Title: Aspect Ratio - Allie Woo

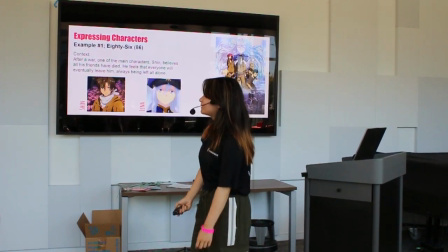(4:25)
Yay! Okay, so in our first example,
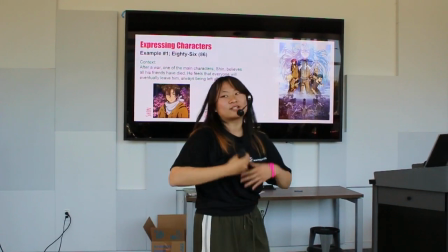(4:28)
we're going to be talking about how aspect ratios can be used to express character emotions through an anime called 86.
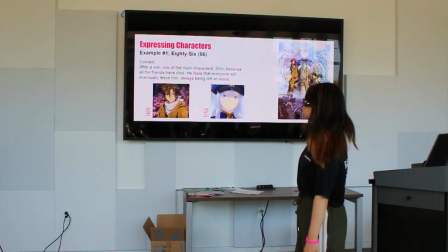(4:35)
And just for context, you need to know the main character Shin and one of his comrades, Lena.
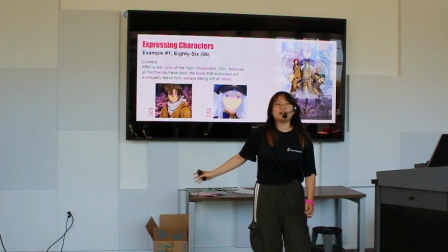(4:40)
After a war, Shin has fought and he believes all his comrades have died.
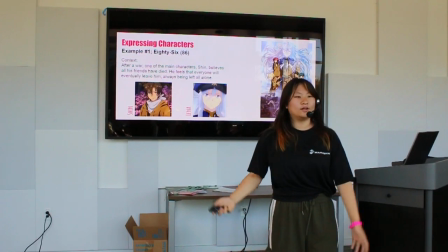(4:45)
He feels that everyone will eventually leave him and he feels constantly alone. To illustrate this, in a sort of psychotic dream he has,
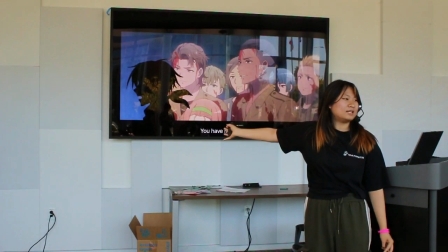(4:53)
the aspect ratios literally manifest into his inner demons, telling him to kill himself.
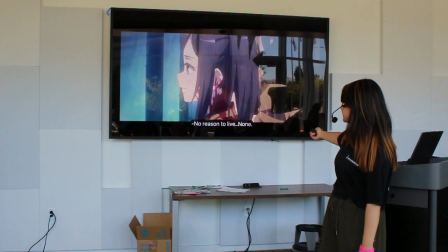(4:59) You have nothing to protect, no reason to live, none.
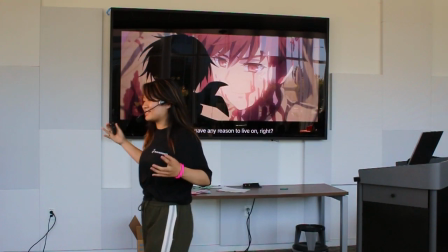(5:05)
The darkness of it represents the dark thoughts in his head that he can't escape from.
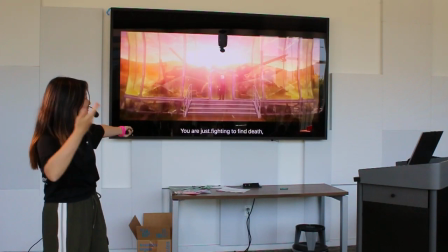(5:10)
And you can see this telling him just to die. And he's not only
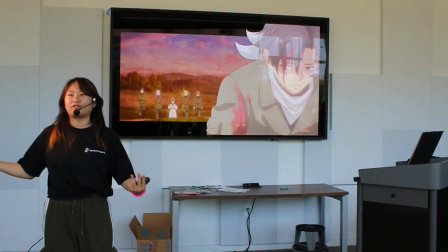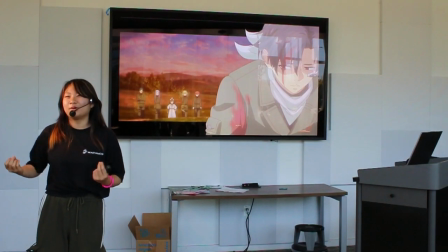(5:20)
with everyone else within the bounds of the show.
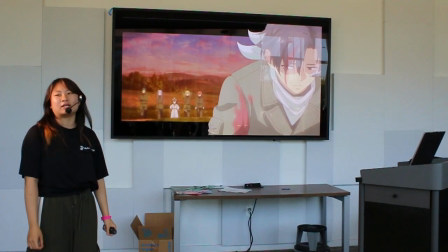(5:23)
He exists outside of the conventions of the screen, where everyone else sits inside.
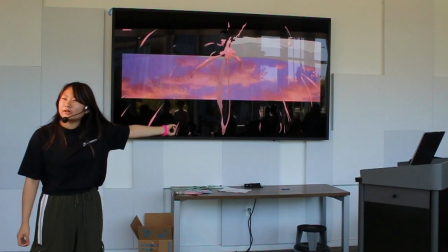(5:29)
As he reaches towards them, the aspect ratio literally cuts his arm off, just to reinforce he can't get to them.
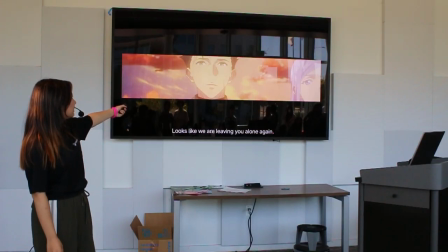(5:39)
As they slowly go, as they're leaving him behind, he reaches toward them as they slowly disappear.
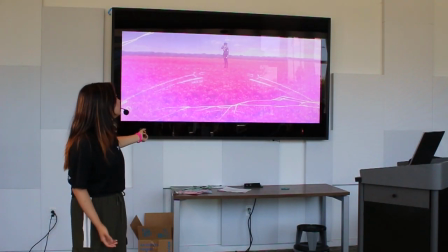(5:46)
Later on, when waking up from his lucid dream, he sees one of his comrades, Lena.
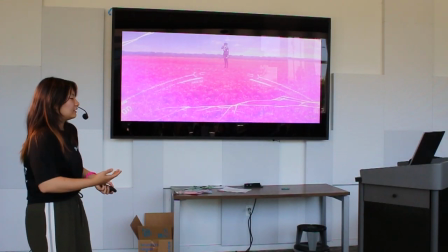(5:51)
After believing everyone is dead, it opens his eyes that maybe he's not alone.
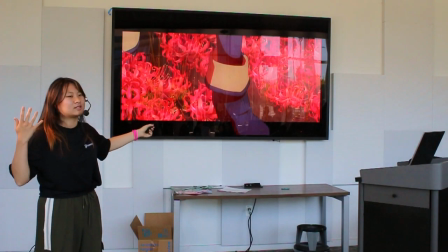(5:57)
And you can see the fact she's not only breaking through his boundaries, shown, and it's shown through the way the show is predicted,
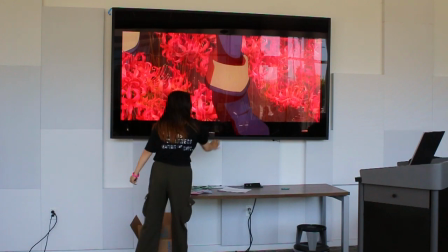(6:03)
as she literally steps over the aspect ratio into the area which he exists,
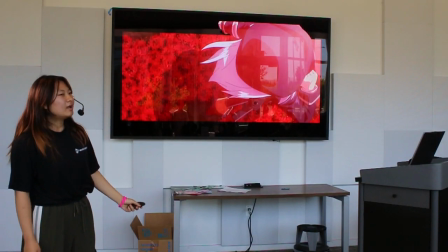(6:08)
which no one else could, which you can see here again. And then as his darker thoughts turn lighter,
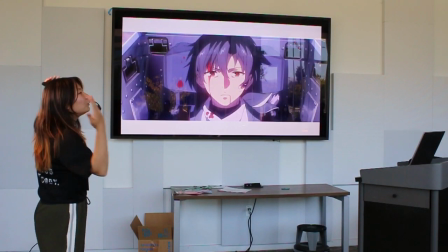(6:15)
you can see that represented in the aspect ratio with those turning white, representing a change of mind in him.
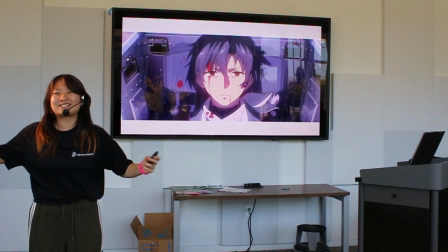(6:21)
Isn't this so fun, guys?
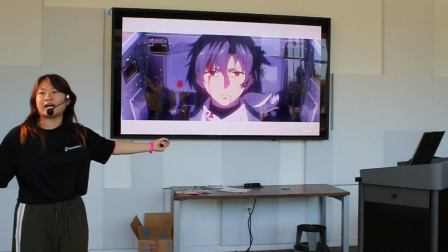(6:23)
And then eventually his literal barriers, which kept him separated from everyone else, is illustrated in the fact that they disappear.
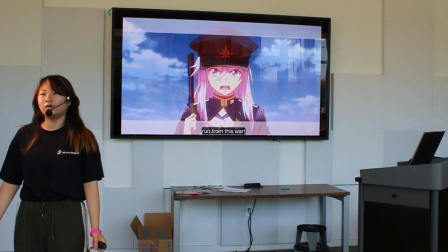(6:30)
The aspect ratios literally disappear from the show, and he is no longer alone. He does not feel alone, and it's shown in the show.
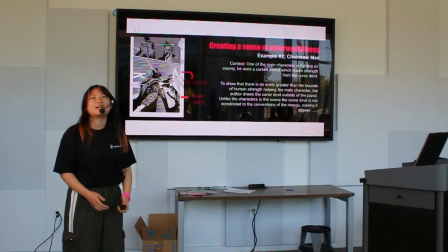(6:39)
Okay, now moving on to our second example, we're going to be talking about how it can be used to create a sense of otherworldliness.
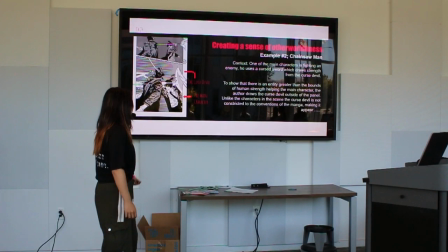(6:46)
And just for context, in this scene, our main character Aki is fighting a sword demon.
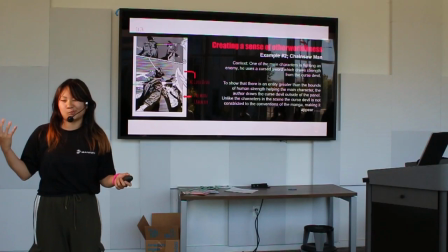(6:51)
He draws upon the power of his sword, which has the ability to manifest powers from this curse devil.
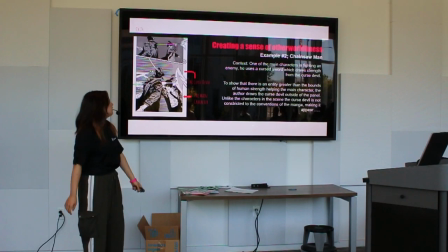(7:00)
And to show the fact that the curse devil is so otherworldly and above it, it's literally drawn outside the ball again.
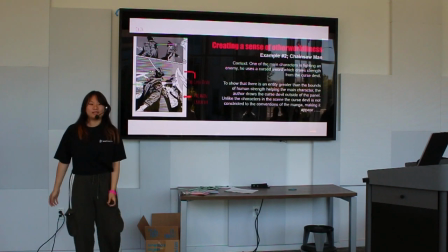(7:06)
It breaks the conventions of what is typically considered like a normal monster.
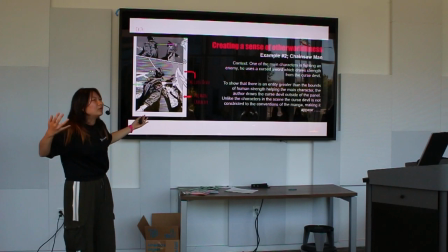(7:12)
And so it just illustrates it to make it feel more like otherworldly, I guess?
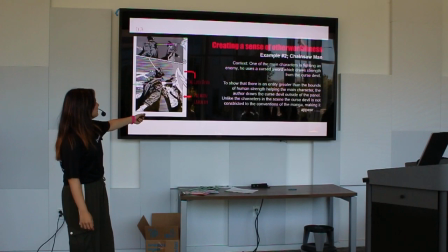(7:18)
Something along those lines. And lastly, I'm not quite sure what to call this,
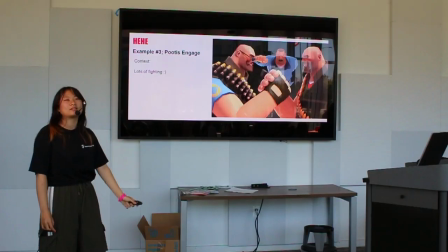(7:23)
but Who Does Engage is a YouTube series just about two guys on the run,
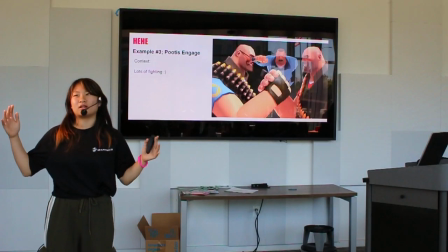(7:29)
and they use aspect ratios very creatively through the show in many different ways,
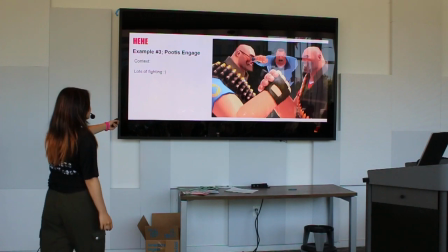(7:34)
which I just want to illustrate. So let's just show you guys their intro.
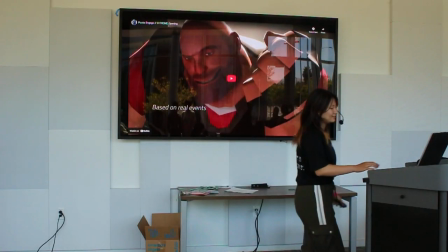(7:41)
Is it playing? There we go.